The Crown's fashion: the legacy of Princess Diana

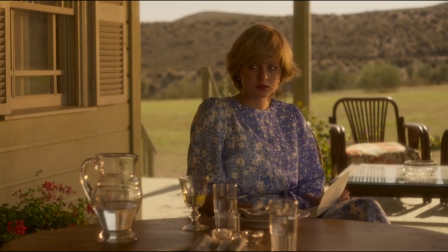8:17 There's a lot of turmoil that occurred on this trip, including a very heated argument between Diana and Charles.
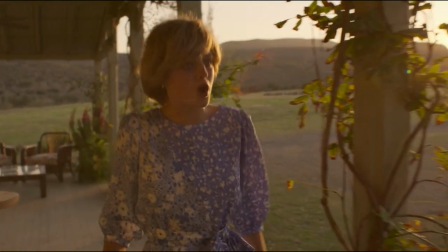8:23 And on the same honeymoon, a photograph of her falls out of your diary.
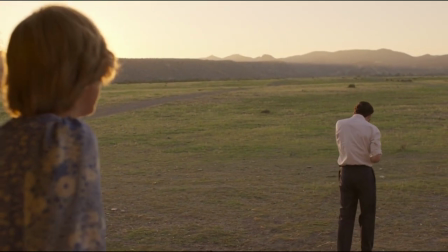8:27 And then later in the year, I find your love letters, page after page of the passion I'm not getting from you.
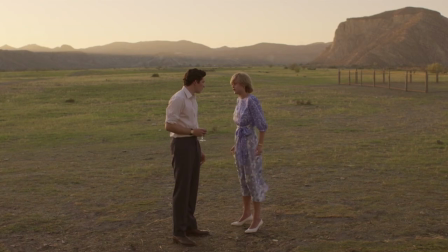8:33 Not because you show no interest in me.
Eventually, Charles says he loves Diana.
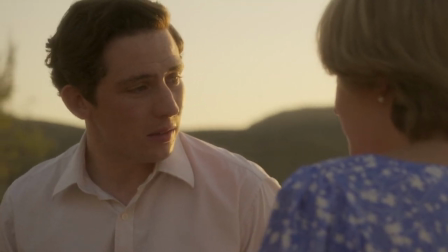8:41 Because I love you. Liar!
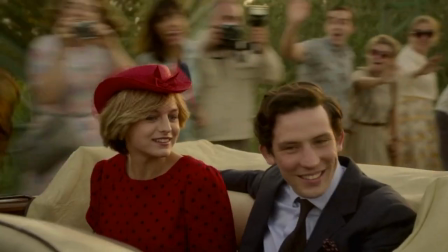8:45 I noticed that the dresses Diana wears immediately after are these vibrant reds and pinks to indicate how she's in love with Charles again too.
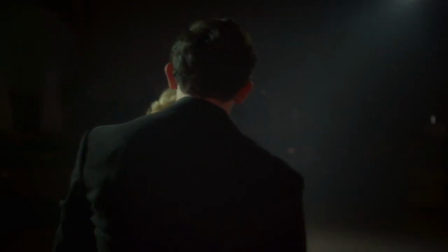8:54 She wears this bright blue dress while they go dancing, which was a Bruce Oldfield gown recreation.
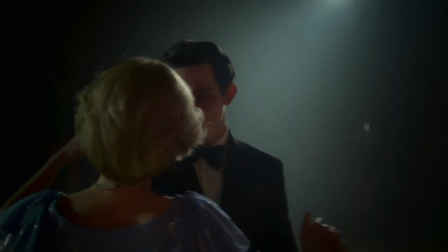8:59 Frankie Valli is singing, and they look like they're really in love.
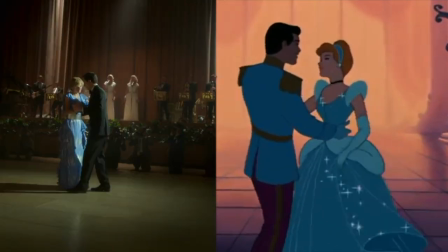9:03 Robert said that the shade of blue was recalling Disney's 1950 Cinderella to indicate this kind of fairy tale romance and youthfulness.
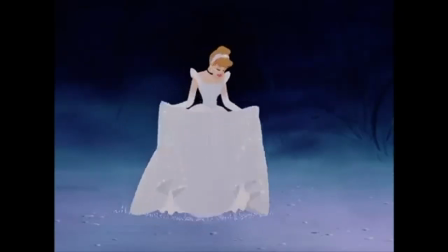9:11 Cinderella's dress, as we know, is not actually blue, but I appreciate the sentiment. The joy unfortunately did not last. The show implies that Charles became very resentful towards Diana because she was getting a lot more public attention than he was.
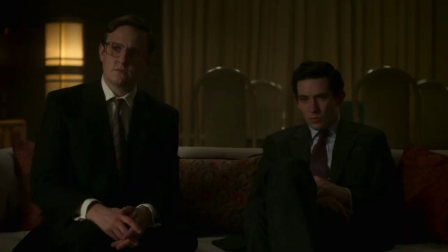9:25 Whilst it's been a great personal victory for Prince Charles,
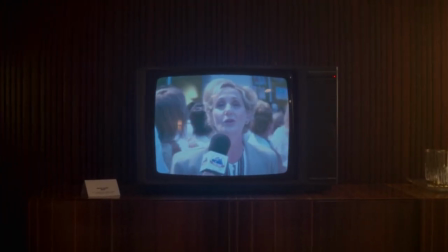9:29 no one can deny it's the Princess of Wales who's truly captured the heart of a nation.
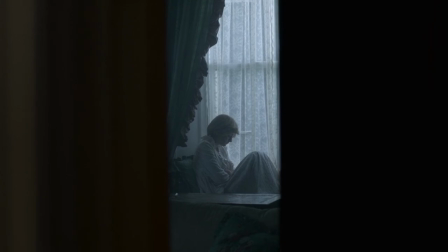9:37 It's hard to prove he ever felt this way, but he ended up neglecting her again and returning into the arms of Camilla.
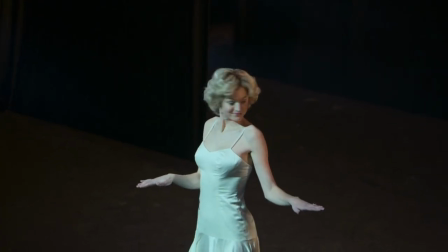9:45 Diana subsequently goes through another style transformation. It corresponds nicely with her growth process in the show as she becomes more independent from Charles. But in real life, Ellery Lynn, the curator of Diana, her fashion story and exhibit at Kensington Palace, said that Diana abandoned her romantic ruffles when she realized that they didn't look too good in press photographs.
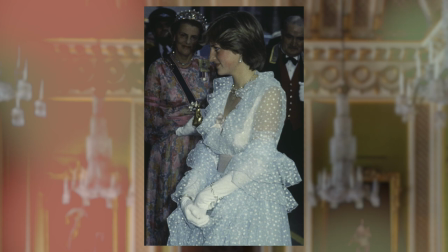10:07 The frills made her look cluttered and less respectable, so she started going for slimmer, sleek silhouettes.
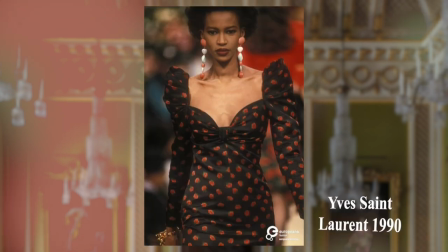10:13 It's also not a coincidence that as the 80s progressed, these silhouettes were more on trend in general.
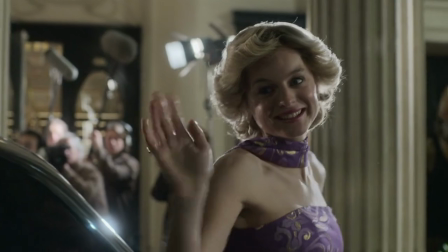10:21 In episode 9, Diana is shown wearing a purple and gold strapless chiffon gown and matching scarf for Charles's birthday gala at the Royal Opera House.
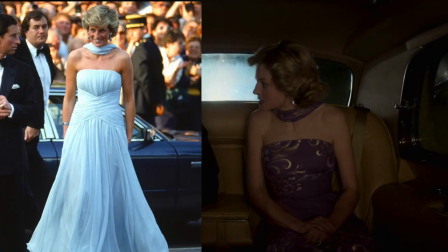10:29 It's a 180 from her Princess Sea overflowing gowns. This design looks to be clearly based on the Katherine Walker ensemble she wore at the Cannes Film Festival in May 1987. It's definitely one of her most memorable looks, so I don't blame the crew one bit for wanting to squeeze in an homage to this number because it doesn't really make any narrative sense to show her going to Cannes in the actual show.
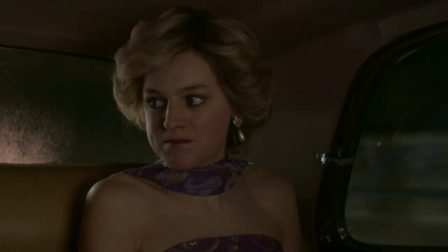10:51 Roberts said that director Jessica Hobbs so that she loved how the slightly strangled feeling of the scarf at the neck evokes Diana's inner turmoil.
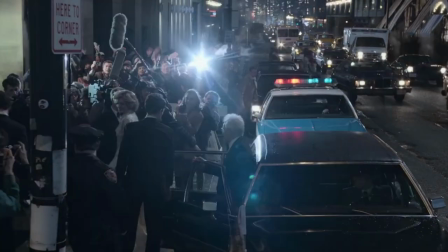10:59 In the last episode, at a dinner in Manhattan, she wears a gold-embroidered and pearl-embellished oyster satin evening dress with a matching bolero jacket.
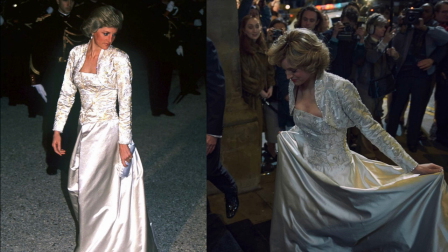11:08 This is another recreation of a Victor Edelstein ensemble that she wore to the Brooklyn Academy of Music in 1989,
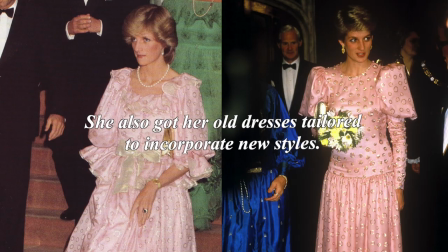11:16 though she also wore it before the Elysee Palace in Paris in 1988. Diana had a habit of repeating dresses for multiple occasions, which I personally love.
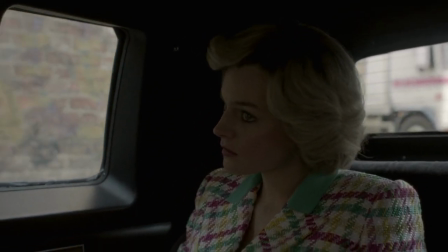11:24 Similar to how the bold colors and patterns in her other dresses disguise her unhappiness, the white dress distracts from what she's actually feeling.
He tells everyone I'm mad.
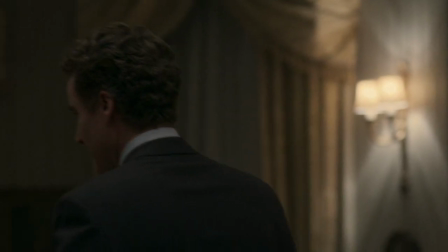11:38 They treat me like I'm mad. And I'm starting to feel mad.
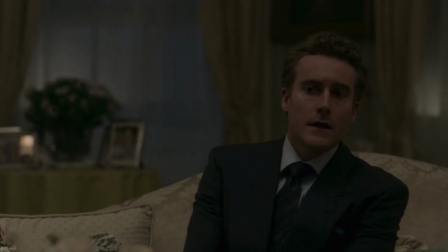11:44 Why did I agree to this trip? I'm going to fall flat on my face.
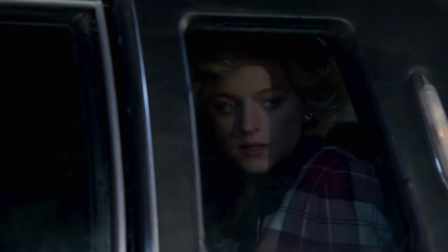11:49 She's lonely and thinks she's going crazy, but obviously, with this dress on, she appears confident and composed to the public.
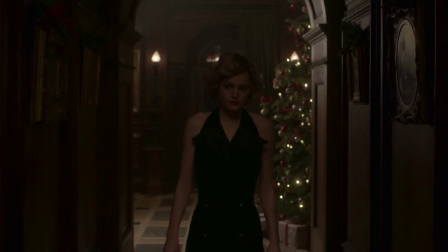11:56 Her final look is a black dress with these dramatic, tuxedo-like lapels.
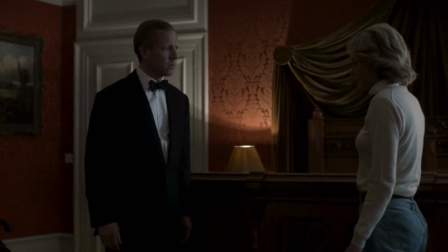12:00 This follows a pretty assertive conversation where Prince Philip threatens her to stay in the marriage.
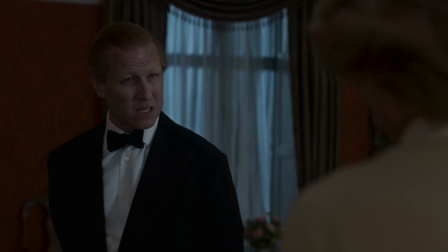12:05 I wouldn't do that if I would. Why not? Let's just say, I can't see it ending well for you.
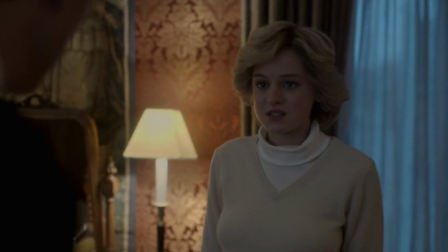12:13 I hope that isn't a threat, sir.
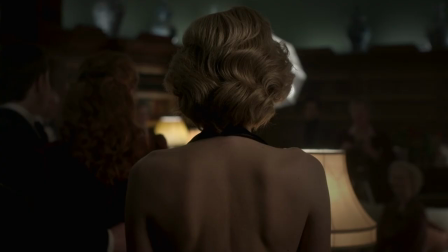12:15 I think she realizes in this moment that no one in this family is sticking out for her, and her final look sets up a new rebellious Diana for the 90s. The choice for a black dress is actually very interesting.